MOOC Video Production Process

As more people are added to your production, the importance of good time management increases.
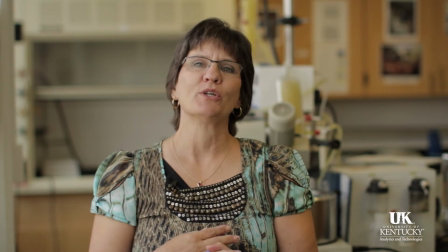258s
Some people are natural presenters, but most individuals will need to review their content or script multiple times before recording. This will allow you to practice your delivery and appear more natural to your audience, but it will hopefully reduce the amount of retakes needed. For a simple screen recording, the pre-production is limited,
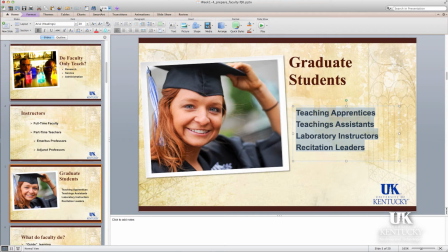276s
but you still want to make sure your PowerPoint and other assets are free from typos and that you are comfortable with the material. You have more flexibility to pause or edit screen recordings than other types of recordings, but a single read-through before the actual recording could benefit you greatly. You may want to spend some time with the recording equipment so that you're able to make a high-quality product while not being distracted by the technical difficulties.
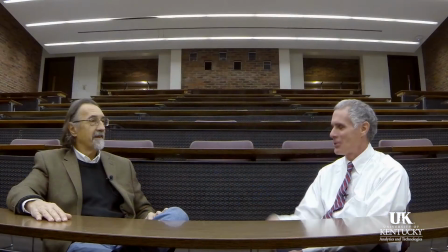299s
For demonstrations and classroom settings, you could be working with a video crew or it could be shot by an individual. Outlining requirements prior to recording will help you or your crew prepare the cameras, lights, microphones, as well as know how everything will need to be positioned. Even if you're doing a production solo, it is important to make an equipment checklist to keep yourself organized. It will also help you identify things like batteries, recording media, and cabling that could be easy to overlook.
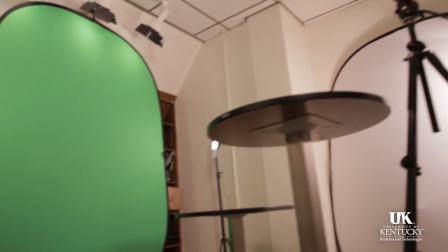327s
A studio production can be very similar to a field production, but most equipment stays in place. It's still important to discuss the production process to help people with scheduling who are assisting you. With proper preparation, a studio can be ready as soon as you arrive, but this is contingent on relaying appropriate information prior to the shoot. During the production is when all of the prep work we have been talking about really begins to pay off. Whether you're working with a production crew or on your own, the goal is still the same, to make everything look and sound as good as possible while taking the least amount of time to record. Let's quickly go over some recording basics that can greatly improve your final product. Most recordings will have some form of audio. While the way you capture your audio may vary greatly, you want to make sure your input level is set appropriately. If it is too low, your audience might not be able to hear even if they increase their volume output. And the levels will probably be inconsistent if you include other pieces of content in your presentation. Low levels can be corrected to a degree in editing, but it's always best to get it right the first time to streamline post-production and to have the highest quality source files. Levels that are set too high generally cannot be corrected afterwards, since over a certain amplitude,
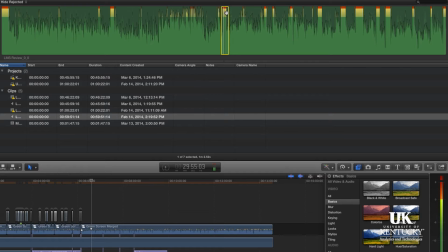402s
the characteristics of the sound are altered, resulting in permanent distortion. Most recording programs will show an input level meter. These will preferably have a nominal level indicator with added color warnings.
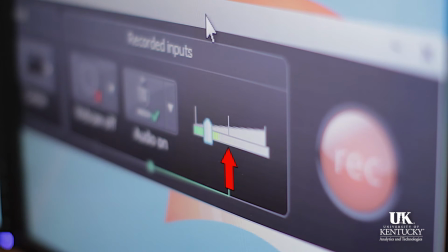415s
When you speak, you should typically hit the nominal indicator, but if you see it red, this indicates level peaking with distortion being likely, and it's generally a sign that your input level should be adjusted lower. If people are appearing on camera, proper lighting will greatly improve one's appearance. I won't go too far in depth into this subject, but a typical single-person shoot will consist of 2, 3, or 4-point lighting.
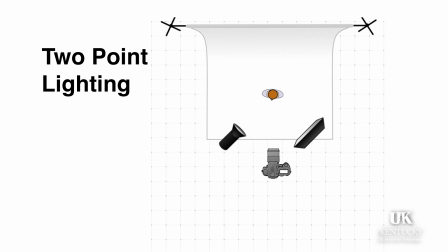440s
A 2-point lighting setup consists of a key light for primary illumination and a weaker fill light that softens shadows, with each typically being placed at a 45-degree angle pointing at your subject. The third light is a backlight that helps add definition to the shoulders and hair, while the fourth light illuminates the background.
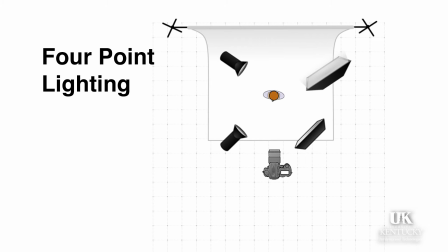458s
These are just the basics, and much more information can be found on the internet if you wish to dig deeper. Camera placement can affect how you are able to frame your shot and can be contingent on your setting, but I'll discuss a few options.
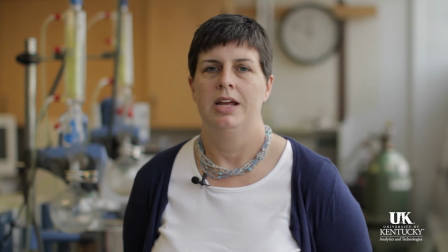472s
A standard shot can be square with your subject, and the camera will be at or slightly below eye level.
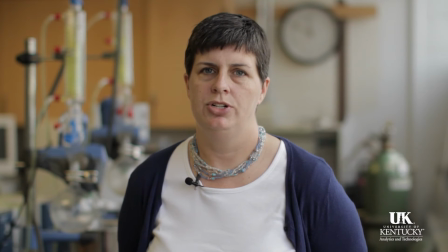478s
This is great when your subject wants to address the camera or audience directly.
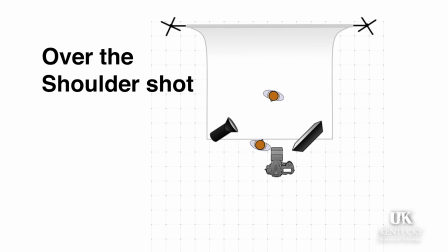483s
An over-the-shoulder shot can be used for interviews, with the subject looking slightly off camera at the interviewer.
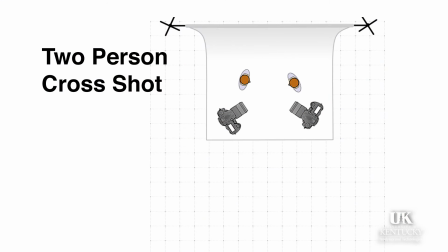489s
A two-person interview can be captured by crossing the camera planes. The result in editing is that each person will be looking towards the center of the frame slightly, which brings me to our next point, composition.